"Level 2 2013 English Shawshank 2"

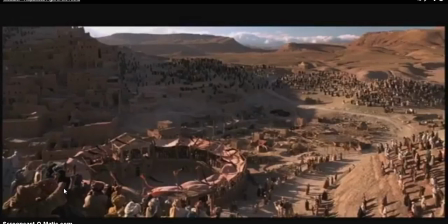[0:00]
Alright guys, just trying to um, show you again about how a comparison between another film for the extended abstract type connection. So this is another scene in Gladiator where um, Russell Crowe's character comes into the arena to kick some butt.
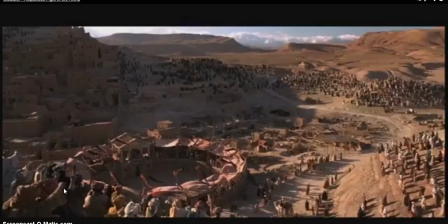[0:19]
Now, obviously, it's not the scene that I was wanting actually, but so it's further down in the film of Gladiator where he's more of established as a fighter. So he's got the respect of the soldiers, etc. But just if you look for the next few seconds, I'll just start it and then pause it.
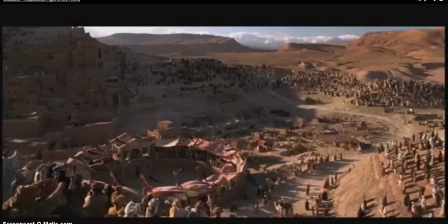[0:37]
Just look how um, the jeering and the chanting of the spectators around here are kind of all like the inmates cheering at the
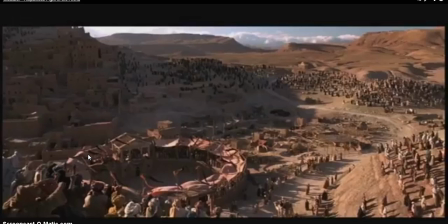[0:55]
Andy and the fresh fish coming in. Obviously, these guys are more excited and kind of perhaps with the gladiators as such, but they weren't at the beginning of Gladiator. And the other thing as well, look, notice how you've kind of got, once again, you've got the long sort of establishing shot,
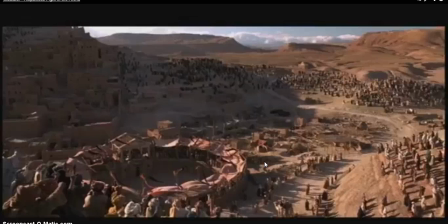[1:12]
which is actually showing the big sort of sparseness of it, as most films do, just to sort of help set the setting, etc. Here we go.
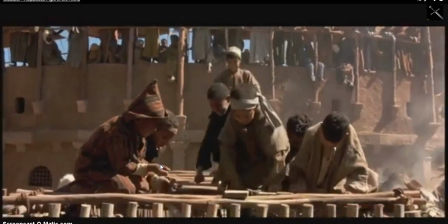[1:24]
See the chanting and the body gestures and the sound, and then we got reverse dollying, and we go down and again to look at old Russell Crowe,
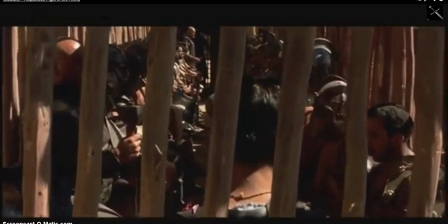[1:33]
and then compared to Andy, who perhaps there we go.
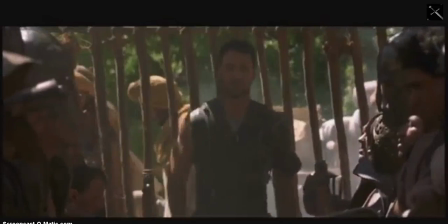[1:39]
Notice how the music changes.
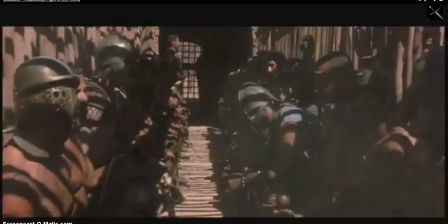[1:43]
There we go. So we've also got a point of view shot, okay, and older Russell Crowe is going to be walking down here, similar in some ways to the the prison guards that had on either side of him.
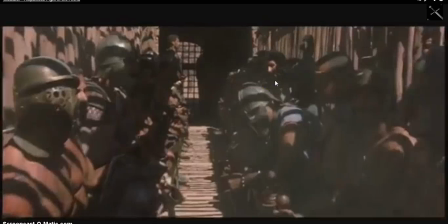[1:59]
But of course, compared to Andy, Russell Crowe's character has these guys are for him as such, as a sign of respect, if you will. Okay, but still, there's a comparison nevertheless.
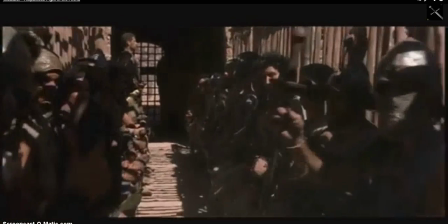[2:12]
It carries on, point of view shot from him.
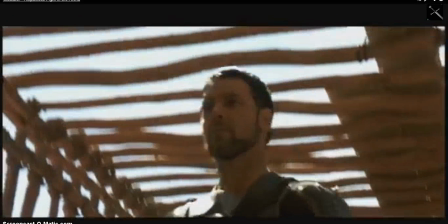[2:14]
And notice here, compared to the slight low angle tilt of on Andy, we were slightly looking down at him. It's more probably an eye level shot. Here this is a low angle tilt shot to show the power and dominance of Mr. Gladiator.
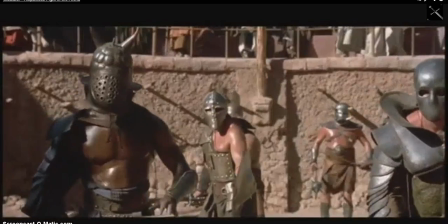[2:31]
Okay, there we go. And then once again, point of view shot, and out he comes. And now he's going to kick some butt as such.
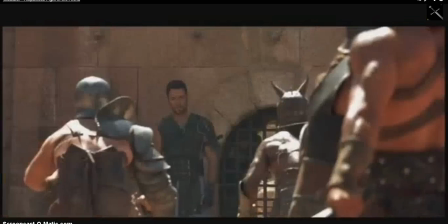[2:41]
Okay.
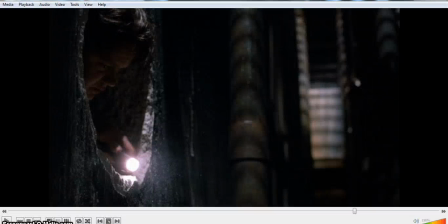[2:45]
Okay, so starting again. Now we've got Andy Dufresne, leaving prison.
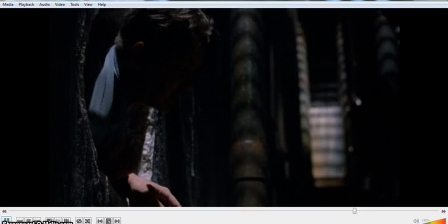[2:53]
So here we go. So, and like I've said before a few times, this scene actually reminds me of
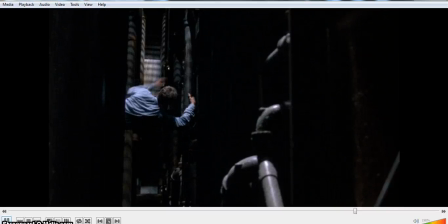[3:01]
Escape from Alcatraz, which has got quite a lot of similarities to Shawshank Redemption, especially as it's
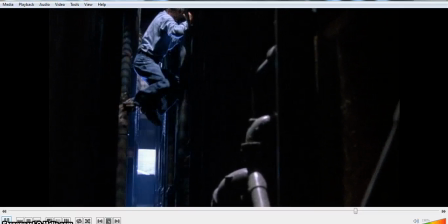[3:10]
prison escape. And if this is directly stolen from Escape from Alcatraz,
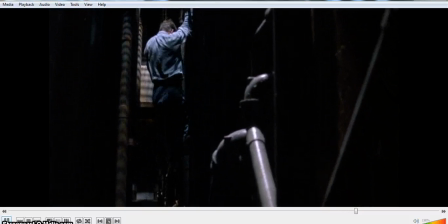[3:14]
it's what filmmakers do to sort of play an homage or a sign of respect for the great films.
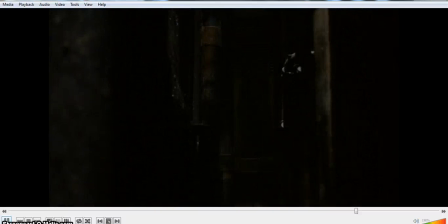[3:20]
Okay, and so you got the camera sliding down, and you got great,
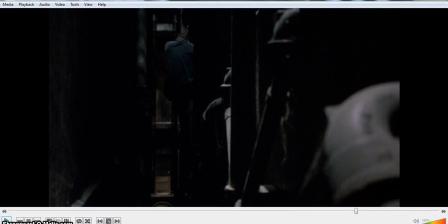[3:24]
obviously, sound effects of the lightning and the special effects or the lighting effects to sort of show the thunder and lightning. And of course, this all adds to the tension and drama of Andy leaving, and kind of the whole, it's the climax of the film in some ways, as far as Woolly escape, and it's
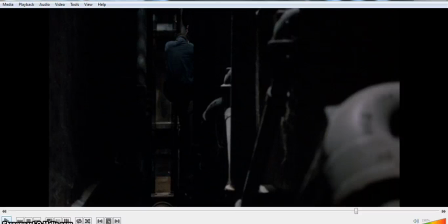[3:46]
within the story, Andy's gone through so much suffering and so much drama and trauma, I suppose, with being in prison, with with what happened to Tommy and the warden and all the rest of it,
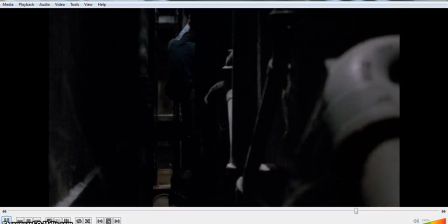[3:58]
that there's so much hinging on will he escape or not. Okay, and you've got the old cobwebs and all the rest of it.